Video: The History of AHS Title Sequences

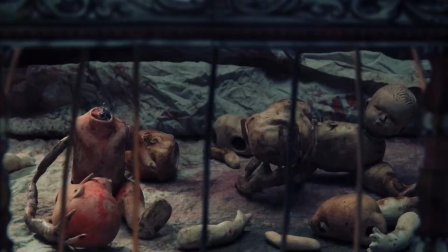For one, it alters the song for the first time, and it also primarily utilizes stop-motion animation.
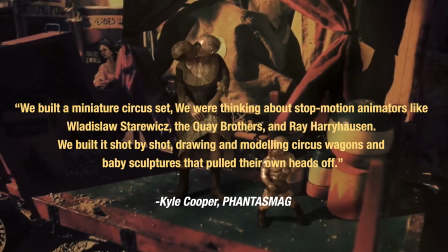We built a miniature circus set. We were thinking about stop-motion animators like this guy, the Quay brothers, and Ray Harryhausen. We built it shot by shot, drawing and modeling circus wagons and baby sculptures that pulled their own heads off, Kyle Cooper told Phantasmag.
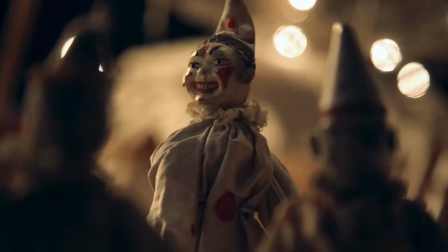With its use of stop-motion animation, Freak Show is an automatic favorite of mine, but admittedly, it is more cool than it is scary.
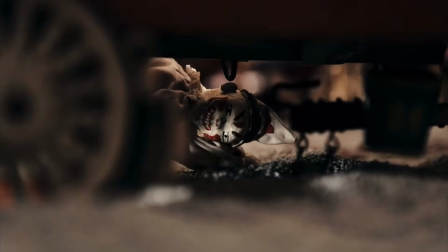That is, unless you're super scared of clowns or dolls.
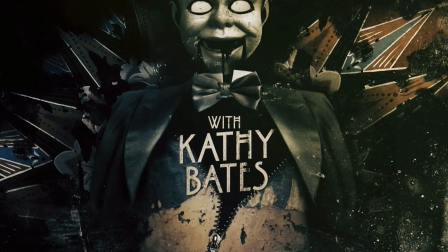They definitely could have created a scarier title sequence while still using stop-motion, but I respect this tonal choice nonetheless.
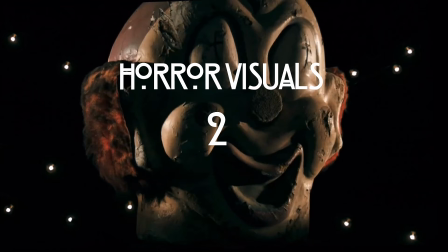However, I will just give it a 2 out of 5 in the horror visuals category, since that doesn't seem to be exactly what they were going for this year. Where it lacks in the scares, it certainly makes up for in its song,
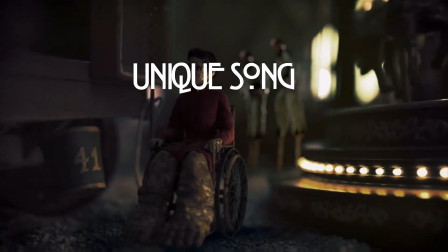as Freak Show marked the first major change to the AHS theme song, with a major melody being played through the sound of a music box.
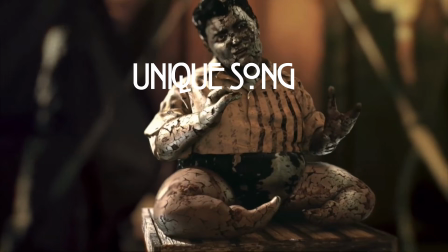That was a great choice in my opinion, and I give Freak Show a 4 out of 5 in its unique song category. And it also earns 2 bonus points for its lovely stop motion use, which brings Freak Show's final score to 9.
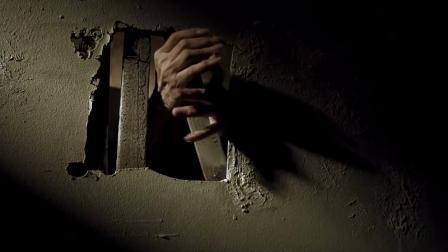Visually, the hotel intro feels similar to the Murder House one, as both pay homage to haunted house tropes. This makes complete sense, as these were the first 2 seasons to revolve around a haunted location.
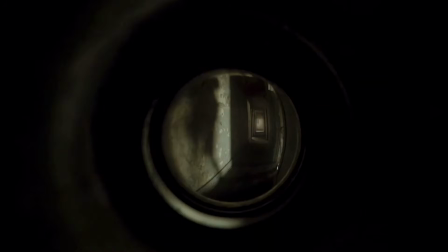So the bleeding walls, crying brides, and the more specific hotel-centric visuals like the repeated use of the peephole shots
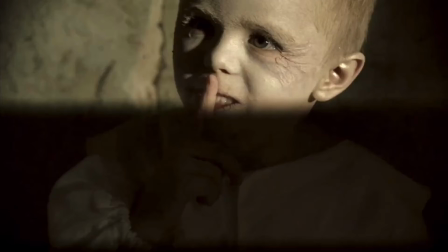and references to characters like Hazel or the vampire children makes this sequence feel very fresh despite thematic similarities.
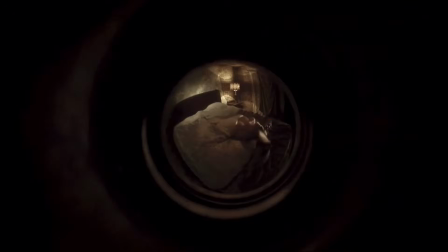Perhaps what makes this title sequence stand out the most is the use of neon letters, of course meant to reflect the neon hotel sign. This choice really ties together the whole thing,
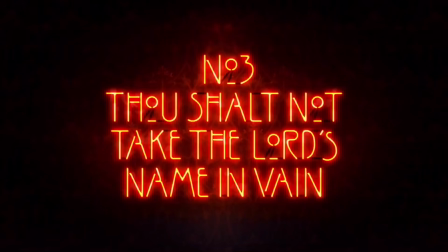although personally I think it gets diluted with the 10 Commandments slides also being written this way.
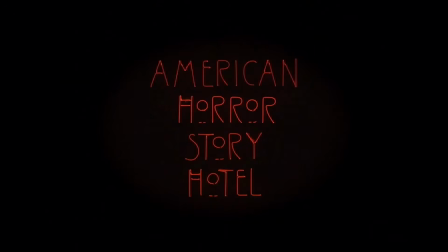My personal preference maybe would be to not include the 10 Commandments in this, or if you are going to include them,
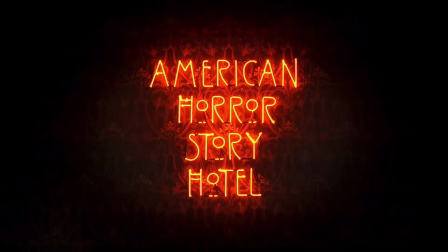do it in a different font than the neon font, because it makes the actor's name stand out less,
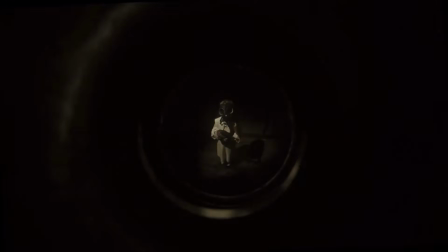honestly, and it's a bit distracting. When it comes to the horror visuals,
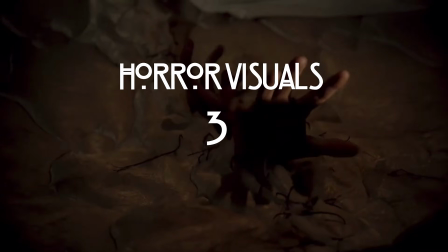I'm going to give Hotel a 3 out of 5 because it is doing a lot of interesting and scary stuff with the visuals, but it doesn't try too hard to reinvent itself like some others.
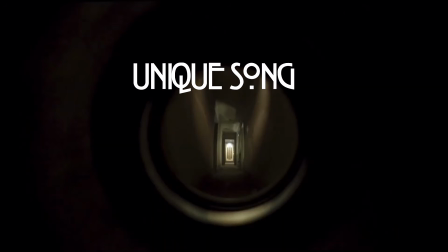Following in Freak Show's footsteps, Hotel also gave us a new moody rendition of the theme song, which earns it an automatic 5 out of 5 in that category. It is one of my favorite renditions of that song.
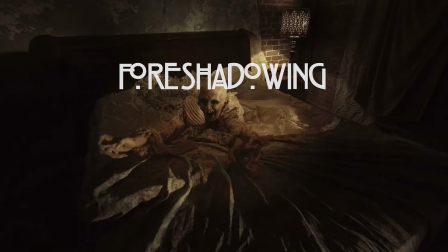When it comes to foreshadowing, there's a good deal of it here. The 10 Commandments themselves having a heavy influence on the season.
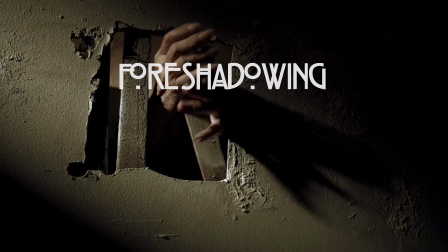Images of people being trapped behind walls could foreshadow James Patrick March's sealed up hallways.
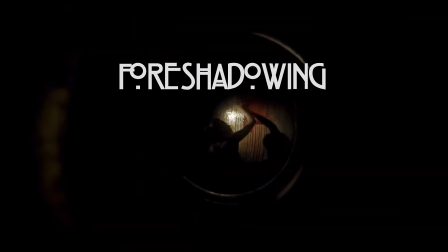The maid frivolously cleaning blood is clearly a representation of Hazel.
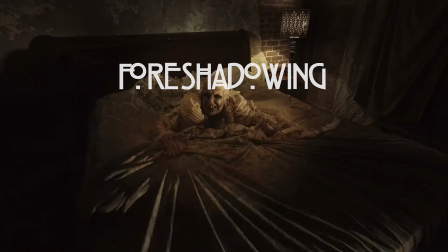The mattress monster makes an appearance not too dissimilar from how he appears in the show,
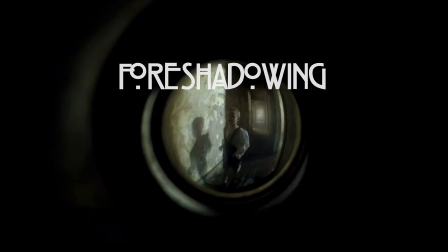alongside several ghouls and vampire kids that also have counterparts in the show. That said, Hotel earns a 3 out of 5 in the foreshadowing category, and I'll throw in 1 bonus point for the stylistic choices like the peephole shots and the neon motif,
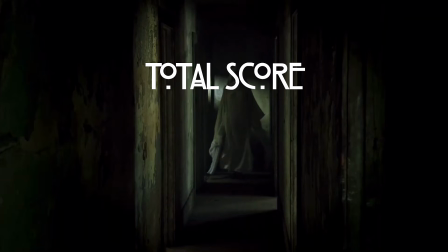which brings Hotel's score up to 12.
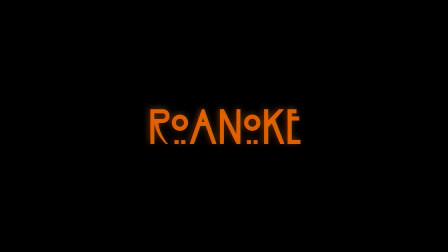We've now come upon Roanoke, which, as any AHS fan knows, did not have a title sequence.
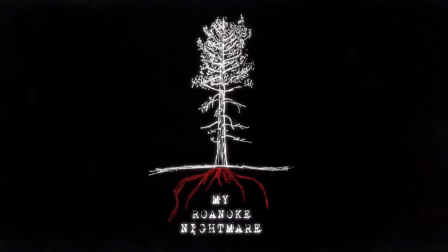I know, controversial. Largely, this comes down to the fact that Roanoke is presented to the audience as a show within a show, pretending to be a true crime-esque docuseries recreating the stories of this family's haunting,
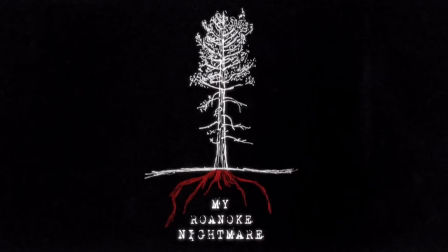and the show is entitled My Roanoke Nightmare. And then halfway through the season, it becomes another show within a show, basically the sequel to that initial initial show.
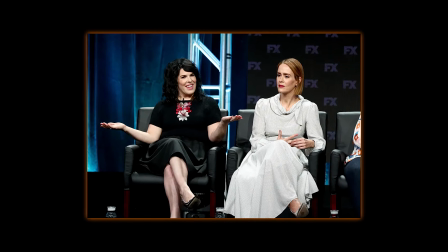Executive producer Alexis Martin Woodall was basically quoted saying that the choice to not include a title sequence came down to this.
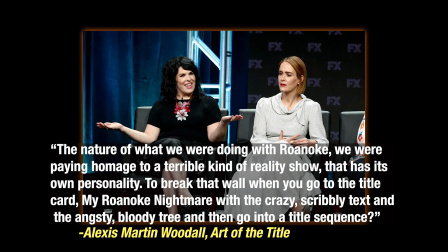The nature of what we were doing with Roanoke, we were paying homage to a terrible kind of reality show that has its own personality. To break that wall when you go to the title card, My Roanoke Nightmare, with the crazy scribbly text and the angsty bloody tree,
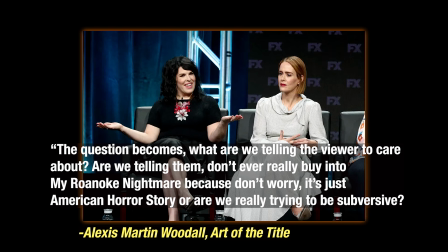and then go into the title sequence, the question becomes, what are we telling the viewer to care about? Are we telling them, don't ever really buy into My Roanoke Nightmare because don't worry, it's just American Horror Story?
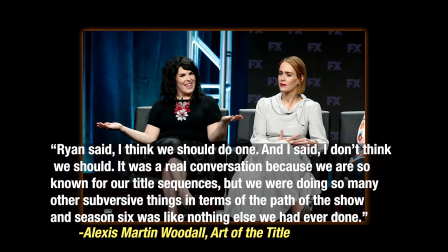Or are we really trying to be subversive? Ryan said, I think we should do one. And I said, I don't think we should. It was a real conversation because we are so known for our title sequences, but we are doing so many other subversive things in terms of the path of the show, and season 6 was like nothing else we had ever done.
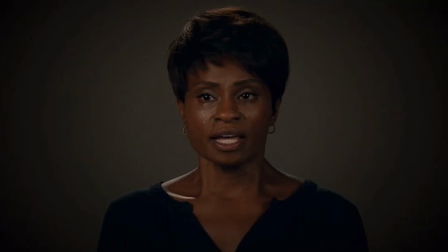So yeah, all of that to say they didn't want to break the illusion of the show within the show, but if you've watched my deep dive on Roanoke, I'm gonna again bring this up,
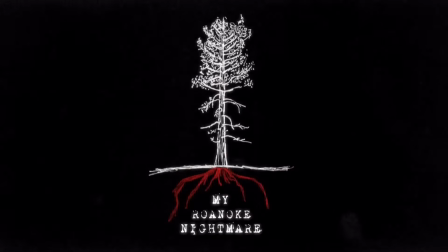they already break the illusion by cutting to the American Horror Story title card in every single episode of Roanoke.
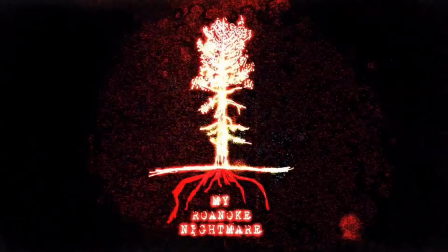It makes no damn sense. They have 2 fucking title cards.
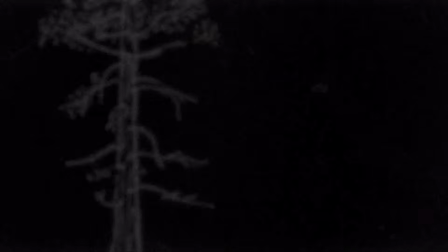You are both pissing off some fans by not giving them a title sequence and actively doing what you
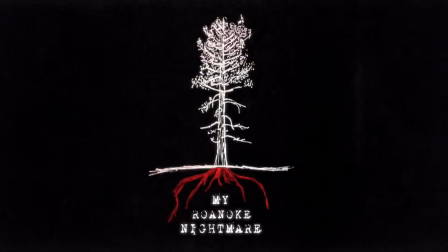claim to be trying not to do by breaking the illusion of telling the audience it is all American Horror Story.
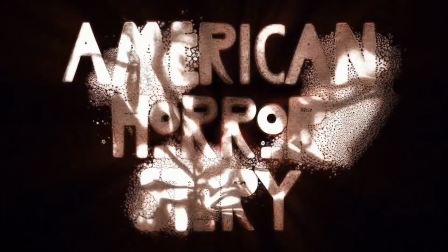This happened 10 years ago. I'm not bitter, I promise. All of that said, Roanoke will be left out of this ranking for obvious reasons. Moving on to Cult.
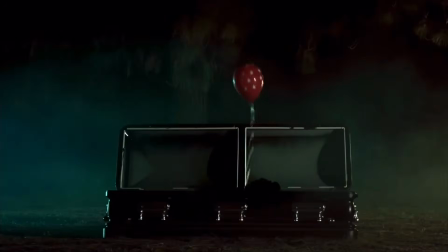Cult, of course, brings back some more clown imagery, lots of smoke and intoxicating teal tone over everything,
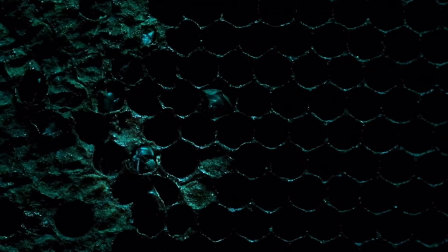as well as extreme close-ups of bees and various images in reference to American iconography.
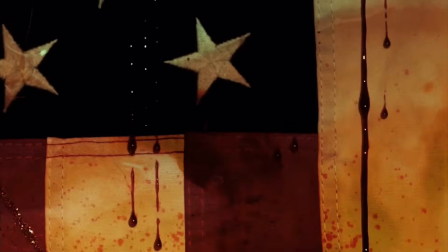Title designer Kyle Cooper said in an interview that the 2 title sequences he would change nothing about were Murder House and Cult,
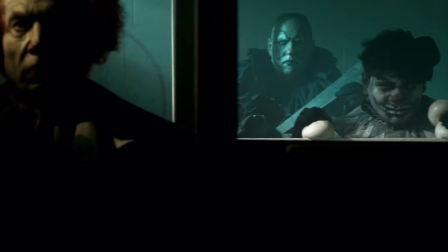and I can definitely see why Cult takes a high spot for him.
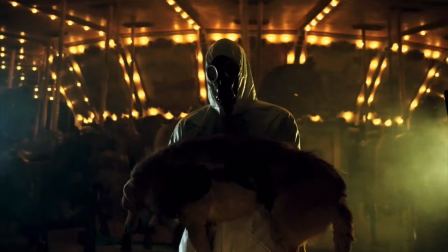Cult's visuals are centered on the phobias of the character Allie Mayfair Richards, the season's main protagonist.
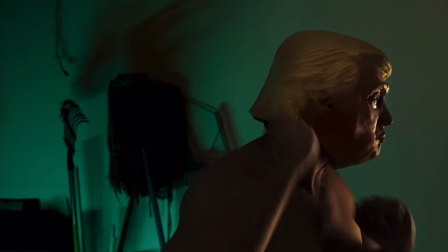So we're dealing with clowns, bees, clusters of holes, as well as some various American imagery and shots alluding to chemical warfare.
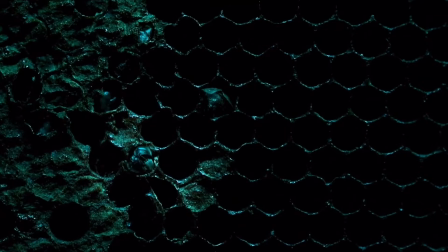Honestly, that's all pretty damn scary, and to me they achieved some of the best horror visuals in this title sequence since Coven.
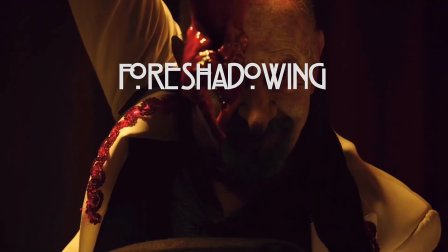So I give it a 4 out of 5 in that category. When it comes to foreshadowing, like I said, nearly every shot alludes to one of Allie's fears,
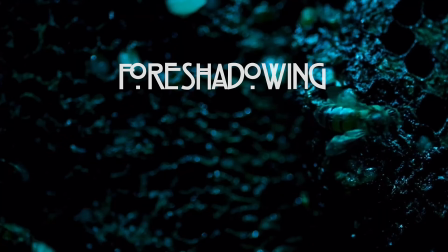and the beehive imagery also alludes to the cult itself. The themes of government corruption and chemical warfare directly correspond to plot lines in the season as well.
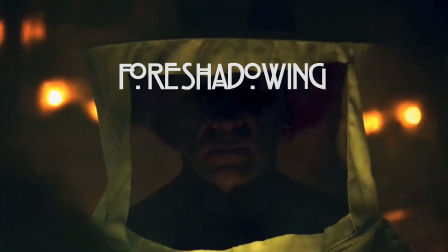So while it doesn't give too much specifically away, each shot does feel like it has an intentional connection to the story of the season. So I give Cult a 3 out of 5 in the foreshadowing category.
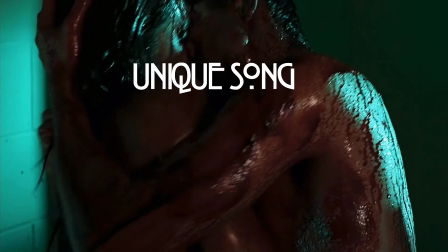When it comes to the song, I gotta say Cult has my favorite rendition of the theme song, perfectly fitting the vibe of the season with loud horns and cymbals. They're clearly emulating the national anthem, even including the melody, and I'm very glad they went this direction sonically.
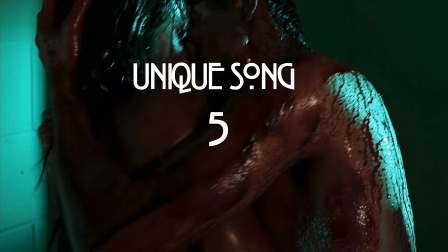5 out of 5 for an original rendition of the theme song. And lastly, I'll throw Cult a bonus point for that overwhelmingly green hue over everything,
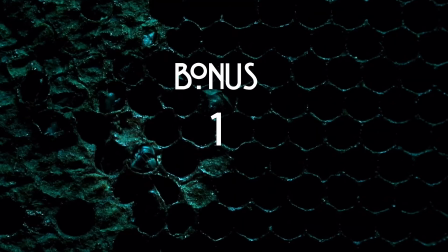which some people may not be a fan of, but I love, as well as the 3D title cards that occasionally interact with the visuals behind them.
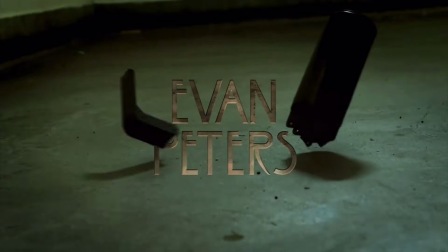I think that's a fun touch, and that brings Cult to a score of 13.
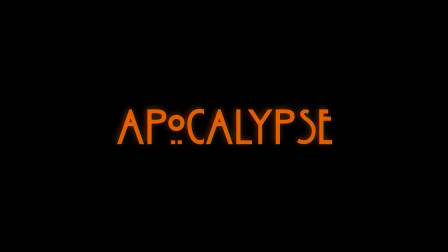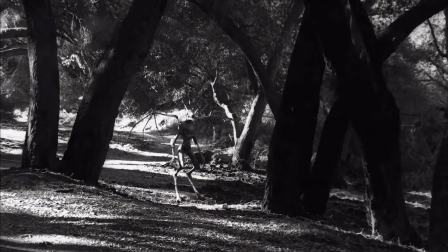Reusing several shots from the Murder House and Coven title sequences, this intro is pretty dang spooky.
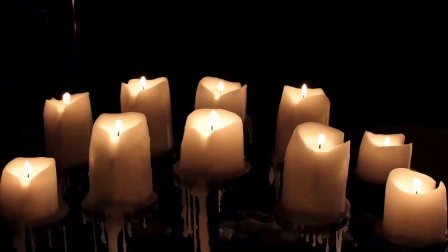The new shots in Apocalypse's intro include tons of candles, snakes,
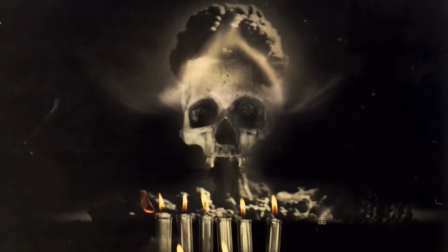images of nuclear war, alongside various devilish imagery.